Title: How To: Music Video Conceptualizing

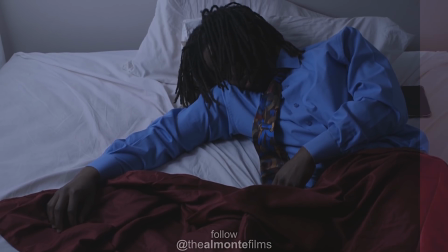(8:20)
Red and blue next to each other is pretty jarring. It's not like red and green, where red and green kind of complement each other. It's pretty hard on the eyes for those of you that do graphic designing. Like, you would never put red font with blue font.
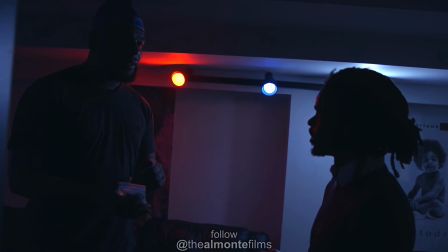(8:31)
Showing the red light being on Rand Van Dam's side versus the blue light being on our protagonist's side is done on purpose to
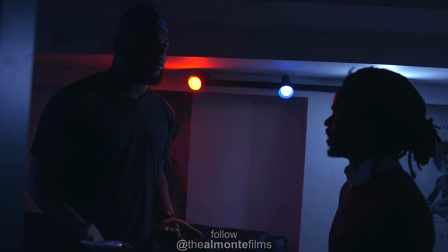(8:38)
kind of show that Rand Van Dam is going to give him something similar to what his blanket at home does for him.
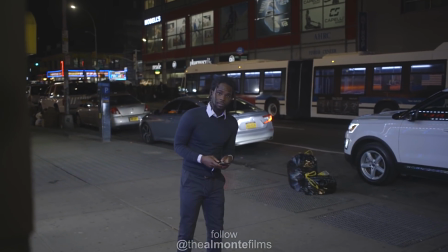(8:46) 3, 2, 1, start a little further back. 3, 2, 1.
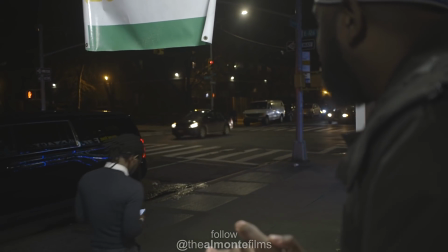(8:56) Action. That nigga Tony. Yo, Tony. Yeah, nigga, me.
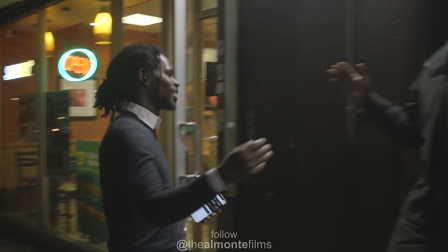(9:02) What's going on, baby? Randy, what up, bro? Cool it, man. If I had 4 quarters, I still couldn't call it, bro.
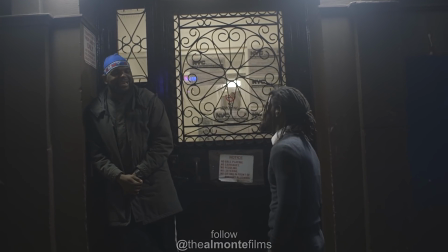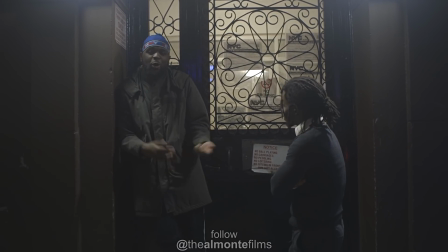(9:16) You know what the fuck I'm doing out here. You look like the man I need to see. Where you coming from? You going to some money or getting to some money? The white man's on.
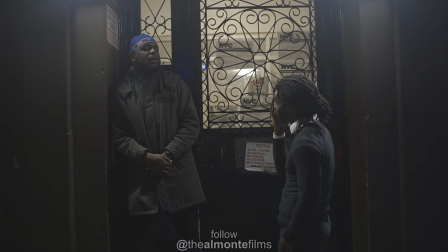(9:21) Nigga, that shit's stressing. Hey, man. I'm tired of this shit, bro. I already know, but I got what you need for that, man. Some new shit, bro. Different shit. No.
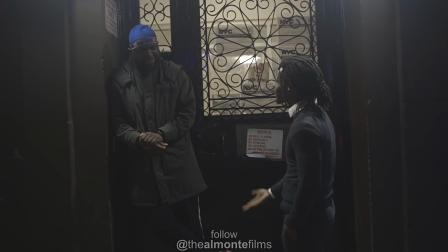(9:31) This right here, bro. I got shit done, nigga. This is different, bro. This right here is called Devil's Glass. I had to go somewhere else to see about this right here, bro.
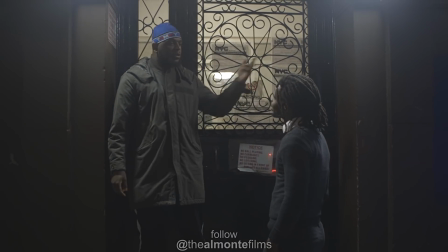(9:41) Yeah. I mean, well, we out here right now, don't play. You know my spot, I do the music shit, the studio and all that. Come link me there, I'ma have that pack for you.
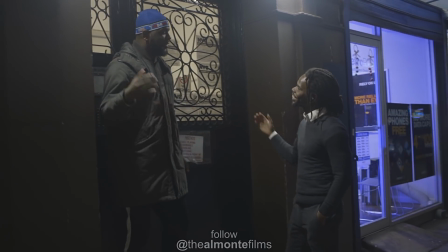(9:47) And then we just light it and get it going, you feel me? That's all right.
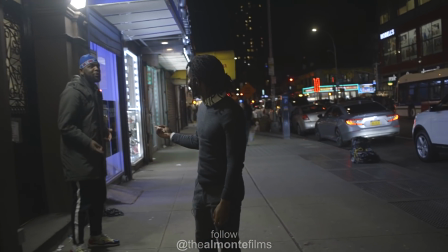(9:54) Right, you already know, right? Come on. Alright, yeah, man, right. Don't ask me when you see me too, you know? I see like you be moving, man. All right, man. I'll let you, man.
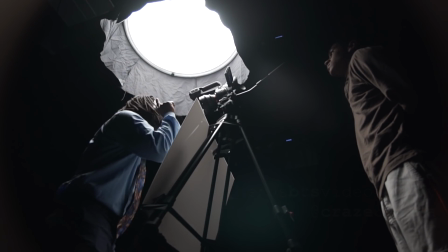(10:02)
And for those of you that know my other work, yes, that is the Nexus that Tony is in.
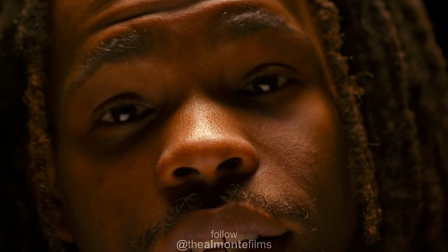(10:07)
That's the Nexus.
Smoking devil's lettuce, hoping God don't forget us. Couple coppers with berettas, trying to lock us up forever.
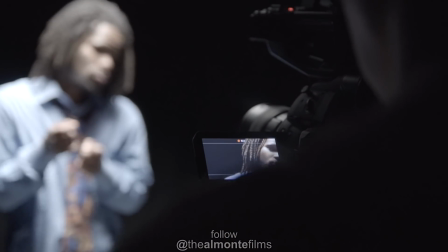(10:15) We just smoking devil's lettuce, hoping God don't forget us. Couple coppers.
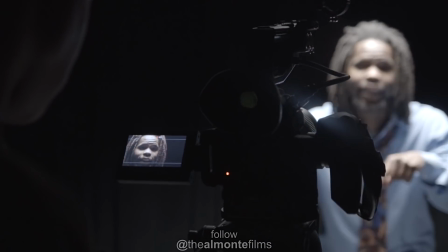(10:19)
It's not heaven, it's not hell, it's not earth, it's just a neutral zone. Everything is just raw and unfiltered.
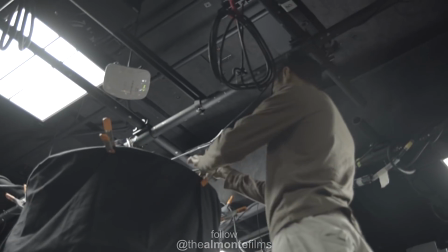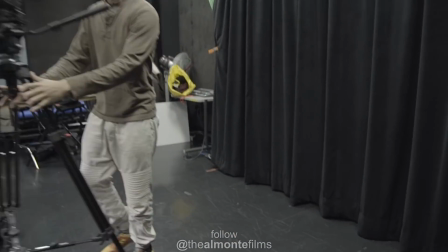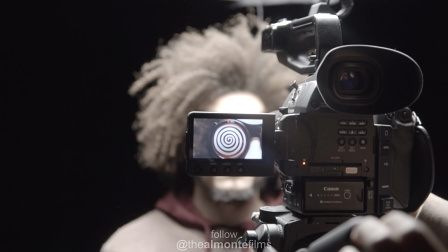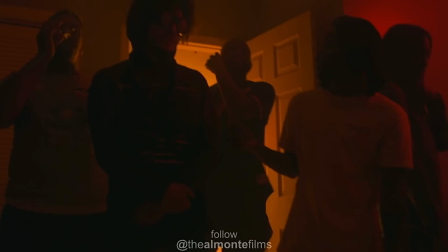(10:42)
I wanted this party scene to make it look like almost like hell is in the background.
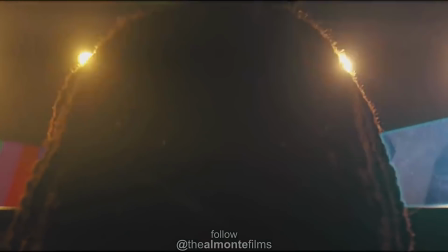(10:47)
And this is my favorite scene right here, the short break. He is watching himself at his job, taking a shower.
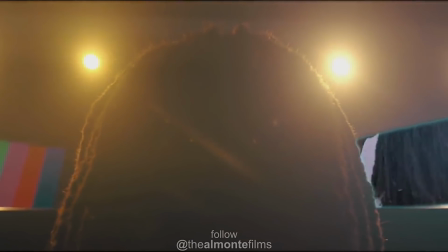(10:54)
He's actually watching himself take a shower.
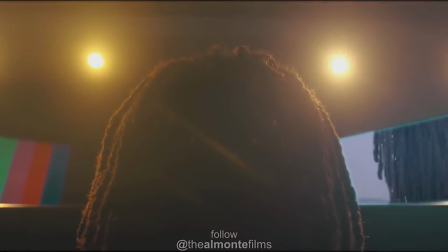(10:58)
Well, he's watching himself take a shower and staring back at himself.
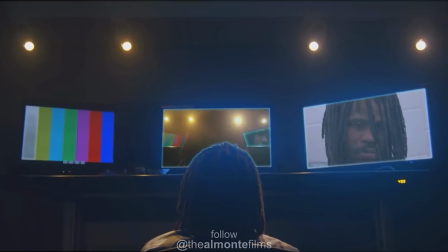(11:04)
This is something that was a personal insert of mine dealing with stuff like this. Derealization, depersonalization. Derealization is when you feel that the things around you aren't real,
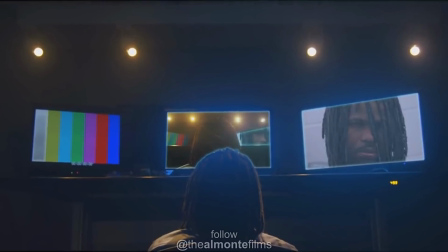(11:15)
almost like you feel like you're in a matrix is one of them, or if you feel like you're in a dream. Depersonalization is when you feel like you are fake or you are a ghost. So I wanted to create that combination here.
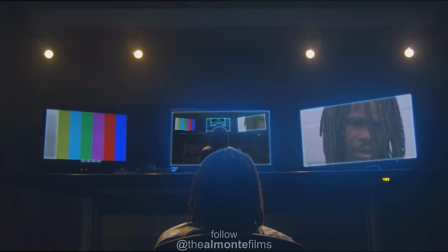(11:26)
Okay, which one is the real person? Is he watching the guy in the shower, or is the guy in the shower watching him? And he's forced to almost think, was I really showering? Was I actually there?
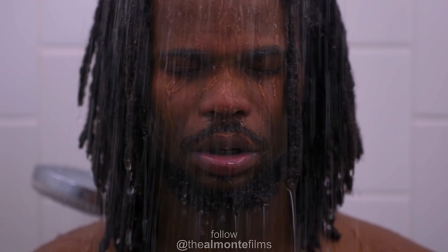(11:36)
Did I ever leave work? If I'm watching myself right now taking the shower that I'm going to take tomorrow and that I took yesterday, did I really take it?
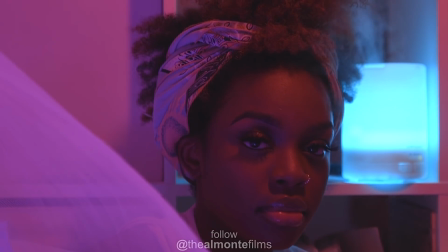(11:43)
You can never escape his work. I hope you guys enjoy. I'm dropping a tutorial on 3-point lighting for darker skin very soon after this video. Let me know what other tutorials you guys would like to see. I'm super, super excited to announce that my $25 patrons on
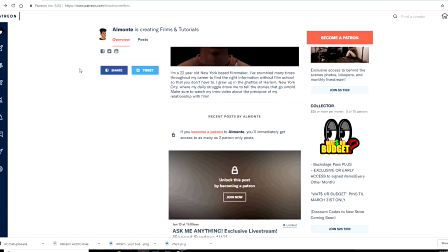(12:00)
patreon.com will be receiving their first exclusive early access to What's Your Budget pins.
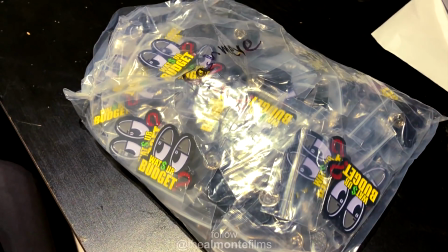(12:07)
There's only 75 of them that are going to be available until March 30th, but I cannot promise you guys that there will be any pins left at the end of the month.
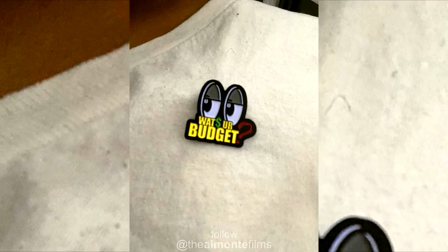(12:15)
There's only 75 of them, and it's first come, first serve.
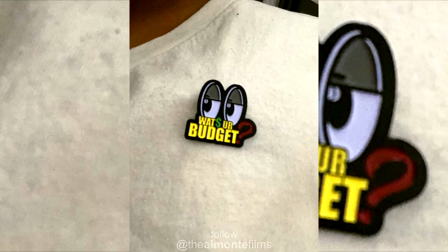(12:18)
I am revamping my entire website and creating a store soon to actually sell newer editions later on,
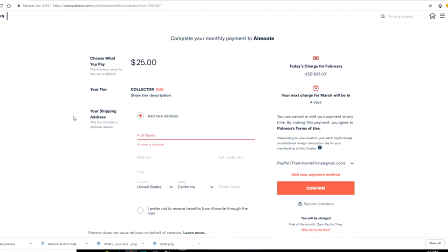(12:24)
but for right now, it's patrons only through patreon.com.